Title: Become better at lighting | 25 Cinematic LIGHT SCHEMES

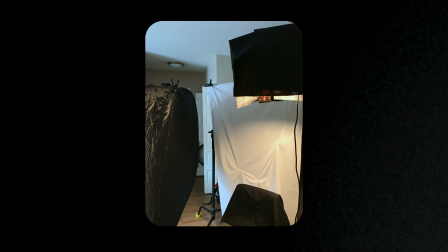8:14 Main key light wrapped by neck, plus worm gel, plus handmade gobo.
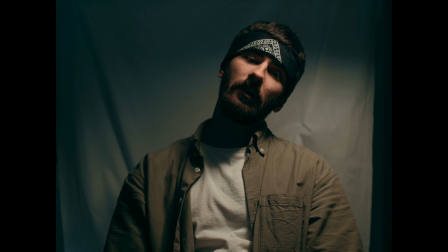8:21 Now you have a basic music video setup for your home production thing.
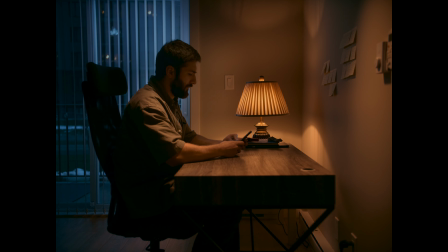8:25 Brown. The practical lights here, it's a basic one without any special lamp there.
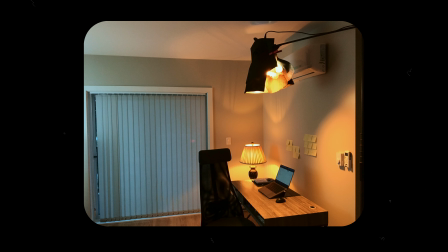8:32 The main key light and motivated light placed on the C-stand, pointed top down and wrapped by neck.
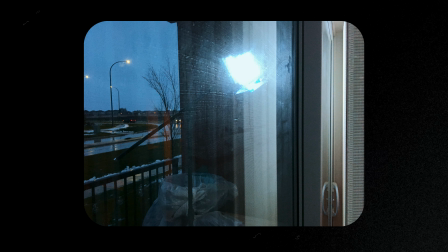8:40 The second light I set up outside to add fake street light effect.
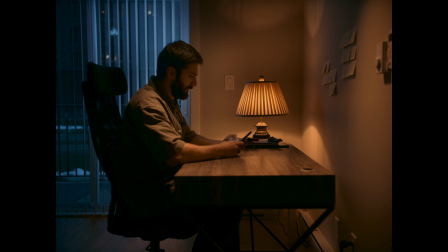8:45 Also it seems too harsh to me, but for now it's okay. It's just a reminder for you, if you have simple low budget tools, you also can provide good lighting if you put some time there.
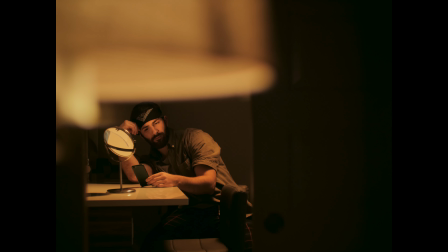8:59 Brown. The main key light placed from the right side of the talent, wrapped by neck.
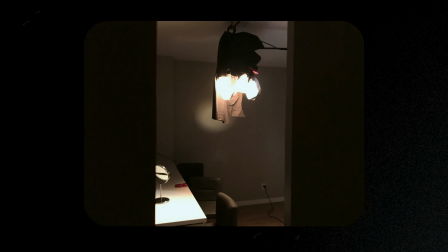9:07 The next thing what I did, I bounced and light by a small mirror, create a nice shape on my face. I put my Aperture M9 on the practical light source and it created a more interesting scenario.
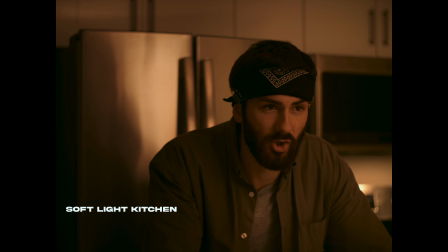9:23 Bloody beautiful. Here I want to show you how soft light works with reflection.
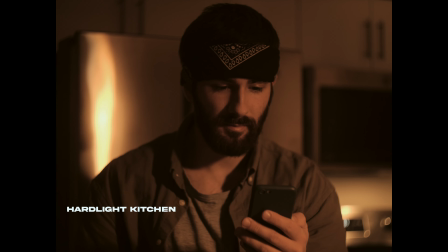9:29 Instead of using hard light like here,
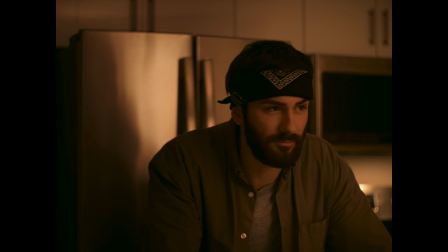9:32 using soft light with big diffusion cloth and you can get these nice results.
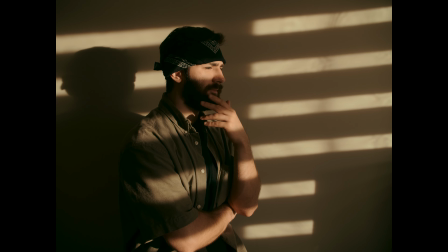9:39 Brown. The easiest way to catch the nice shapes of the sun is just to have a nice blinds and weather outside.
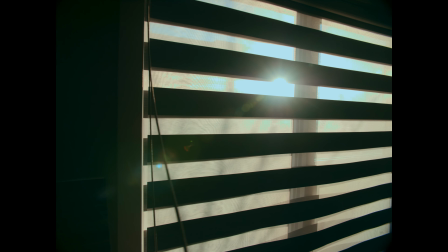9:49 Here I don't use any additional light, it's just a natural thing.
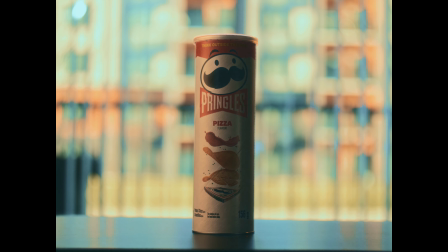9:55 Gorgeous. The main key light SL60 through big white cloth.
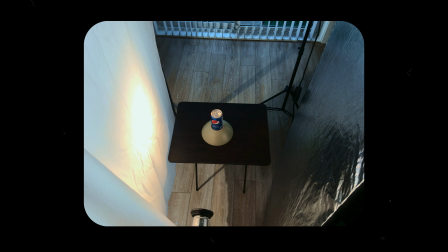10:01 Here we will use the same approach with the biggest soft source.
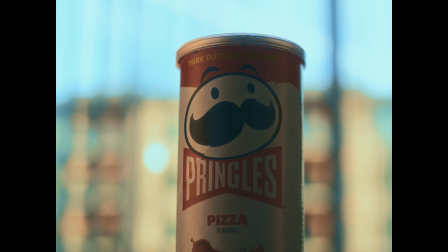10:05 I would like to use for fill light just a reflector or white cloth.
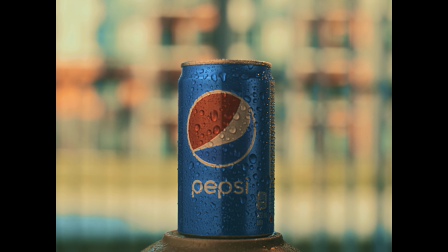10:10 The backlight here is tungsten area light to mimic the sun from the window.
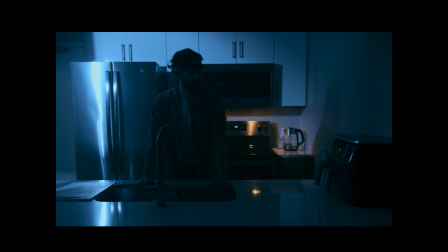10:17 Brown. The first thing I did here is grab Godox
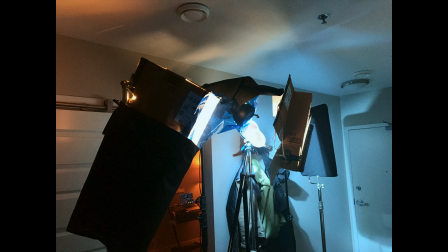10:22 SL60 and put it on a stand with blue gel and point it on the wall.
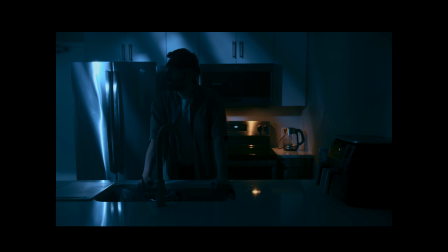10:27 Then I add my DIY gobo and try to create some depth here. I call this shadow kick. Next thing is a mirror. I love to use it because you always can turn one light for two.
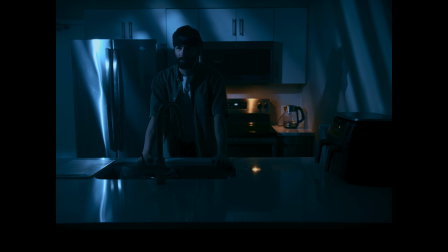10:41 Here I use 3. For this scene I'm using a flag and black cloth to kill some extra light around.
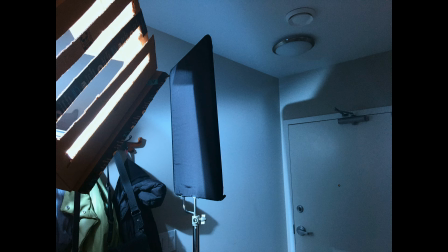10:48 Step 3. Bring some key light.
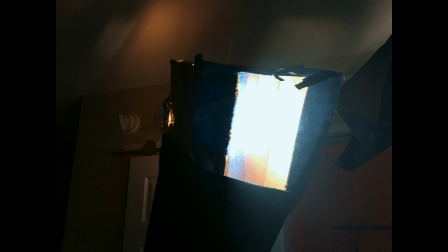10:51 I use a budget LED panel for this plus blue gel to support the mood of the scene.
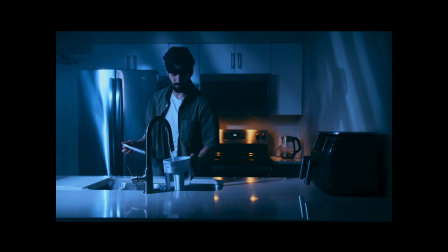10:58 Also I add some fog for each scene for glued together nicely. Budget light scenario, it's always an experiment. Try to new things and only practice brings you power to do it fast and easy.
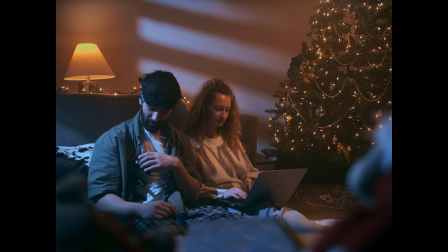11:14 Bloody beautiful. Step number 1 here. I don't have an interesting interior and my walls look flat all the time. But if you have the same problem, you can use gobo and split shadow technique to create some depth on background.
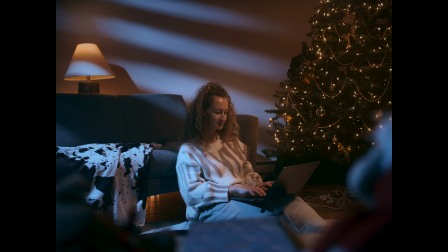11:30 First step, I bring my fake moonlight setup DIY gobo and we have some depth. The next step, practical lights, B7C here plus Christmas tree.
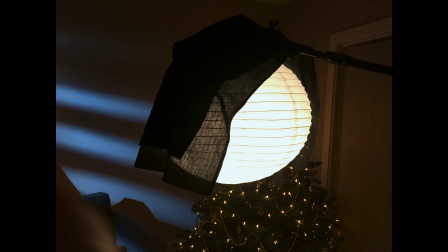11:42 Motivation for tree light is key top down. It's basically a china ball for 15 bucks.
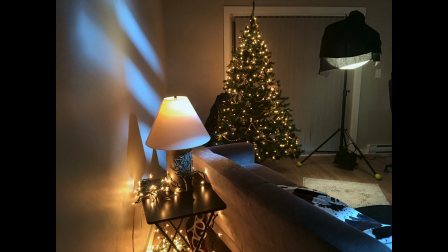11:48 I put in B7C without any power cords. Just wondering how much light power I can get from it.
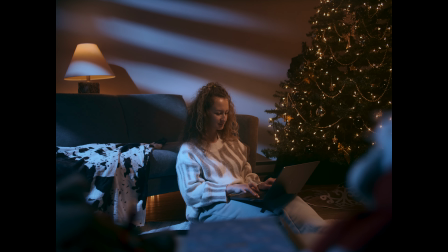11:56 Also I put the nag on the floor for cuts peeling around. That's all my friends. If you like this video, please smash like button, leave the comment below and subscribe to my channel. Andrew Brown, cinematographer here, and see you later.